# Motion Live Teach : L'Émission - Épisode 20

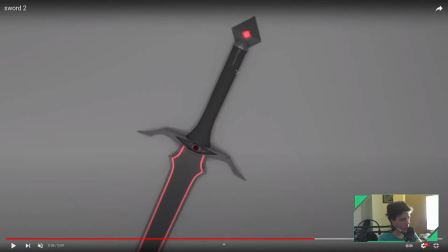Là-dessus, il n'y a rien à dire. Je trouve que le shading de l'épée aussi marche relativement bien, notamment sur le manche, ici. Par contre, bon, là, je vais refaire mon connard, hein, mais je redis,
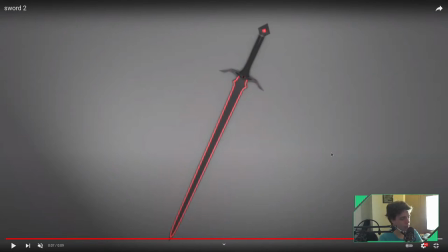les gars, mettez une HDRI, là, pareil, il n'y a pas d'HDRI, quoi. Du coup, c'est plat, quoi. Un truc que j'avais pas vu et que je viens de voir, par contre, ça, c'est vraiment trop cool.
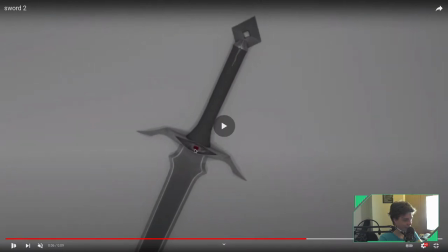Bravo, Camille. En fait, il y a un œil, là. Il y a un œil qui se ferme et qui s'ouvre, là. Ça, c'est génial. J'adore. Trop, trop bien. Trop, trop bien. Donc là-dessus, chapeau, parce que ça marche vachement bien. Mais alors, honnêtement, c'était subtil parce que ça fait, je l'ai vu peut-être 4 fois. Et c'est la première fois que je le vois. Donc, bravo sur l'œil là-dessus.
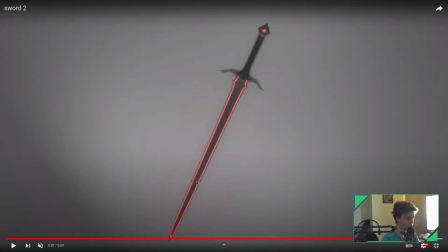Alors, maintenant pour moi, je pense que sur cette épée, ce que j'aurais pu améliorer, c'est les mouvements de caméra. Ton mouvement de caméra est trop rigide. Il n'y a pas de lisse, c'était trop clac-clac. Essaie de lisser tes courbes, ce sera plus joli. Ton lighting et ta mise en scène.
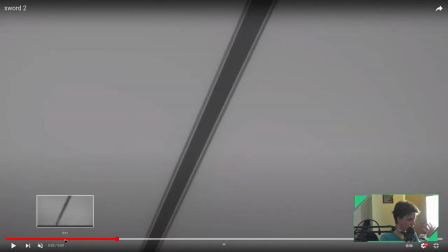Ici, il y a vraiment un truc un peu bizarre, je trouve. Tu vois, c'est pas assez contrasté, tu vois, on a un fond gris sur une épée gris.
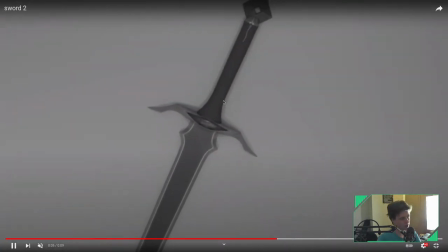Tout est gris, en fait. Y a rien de noir, y a rien de blanc. L'épée, elle vole, on sait pas trop pourquoi, on sait pas où elle est. Je pense qu'il y a un taf à faire sur la mise en scène, ici, pour rendre le truc plus crédible et plus marrant à regarder.
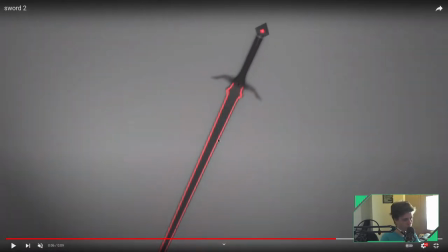En compo, je pense que, tu vois, là, elle s'allume ton épée, c'est dommage qu'il n'y ait pas un glow et que ce soit plus contrasté.
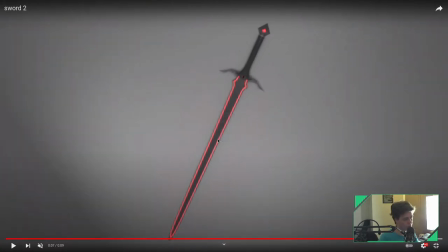Mais je trouve que, en fait, globalement, ton rendu, ici, il manque de contraste, en fait. On a quelque chose qui est très pâle. Je sais pas ce que tu en penses, mais, tu vois, on a rien de blanc et rien de noir. Tout est nuances de gris. Et ça, ça donne des trucs très, très palo, très fade. Et ça fait souvent assez peu joli.
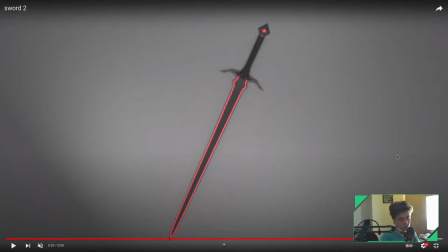Nous, notre œil et toutes les vidéos qu'on voit aujourd'hui, tous les films, en fait, sont parfaitement contrastés, en fait. Les blancs sont blancs et les noirs sont noirs. Donc, dès qu'on voit un truc un peu fadasse comme ça, ça nous fait un petit peu bizarre. Donc là, ça, c'est juste un petit coup de contraste en compo. Hein. Ça va assez vite à faire. Hein. Et après, je pense qu'il y a, pour creuser un peu loin,
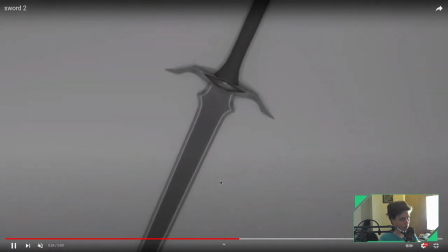je pense qu'il y a un travail que tu aurais pu faire en mise en scène qui aurait vraiment amener l'épée beaucoup plus,
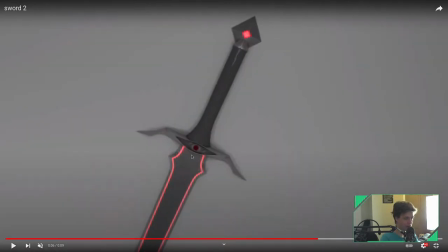tu vois. Et je pense qu'une des erreurs, tu vois, c'est que t'as fait un super truc avec l'œil ici, et pourtant que moi je le vois seulement au bout de 4 visionnages, pardon. Et ça, c'est certainement une erreur. Alors que ta mise en scène aurait dû être câblée sur le fait qu'il y ait l'œil dans ton épée, et on aurait dû voir que ça, en fait.
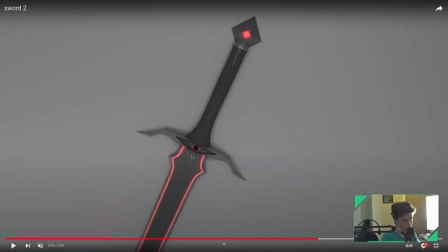Donc je pense qu'il y a un travail à faire sur la mise en scène, peut-être à faire plusieurs plans ou autre chose, mais dans tous les cas, je pense qu'il y a un petit truc à travailler là-dessus. Bon, au-delà de ça, ça reste un super taf, hein, parce qu'il y a une belle modélisation, je trouve qu'il y a une belle, le petit truc qui s'allume là, c'est vachement bien, l'œil, j'adore, il y a beaucoup de choses qui sont
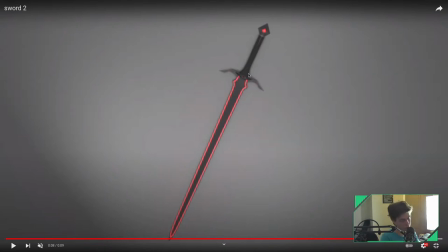en place et qui fonctionnent, hein. c'est très très cool, donc là-dessus, un grand bravo à toi, Camille. Voilà, les petits trucs que je viens de te donner ici, ça peut être des bons axes d'amélioration sur ton travail. Et voilà, on est à la fin de ce challenge, je pense avoir tout fait ici.
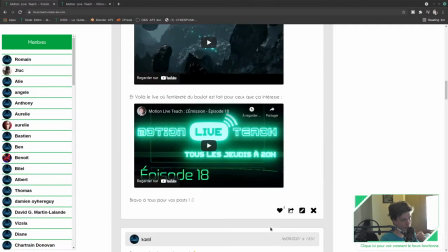Je vais partager un petit lien dans le chat, qui est ce lien-là, du coup, hop.
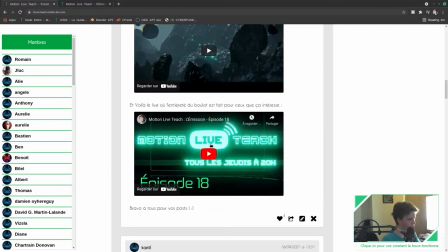La semaine dernière, du coup, il y a 2 semaines, je sais plus. Non, il y a 2 semaines, la semaine dernière. Bref.
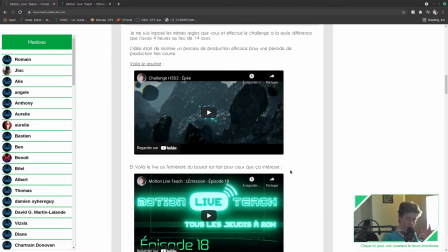Arthur pose la question. Bon, allez, Arthur pose la question, je vais le montrer, du coup. Donc, il y a 2 semaines, j'ai fait le challenge aussi de l'épée, du coup, avec vous. Hein, on l'a fait en 4 heures ensemble. Et j'ai lancé les rendus, du coup, le soir même. Donc, voilà un peu ce que ça a donné. Donc, Arthur demande, je n'avais pas prévu de le montrer, mais du coup, comme Arthur le demande, allez, c'est parti.
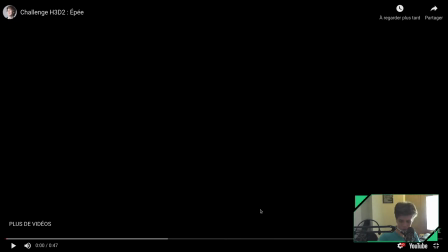Donc c'est pour Arthur, on va enlever du coup ici la musique et on est parti.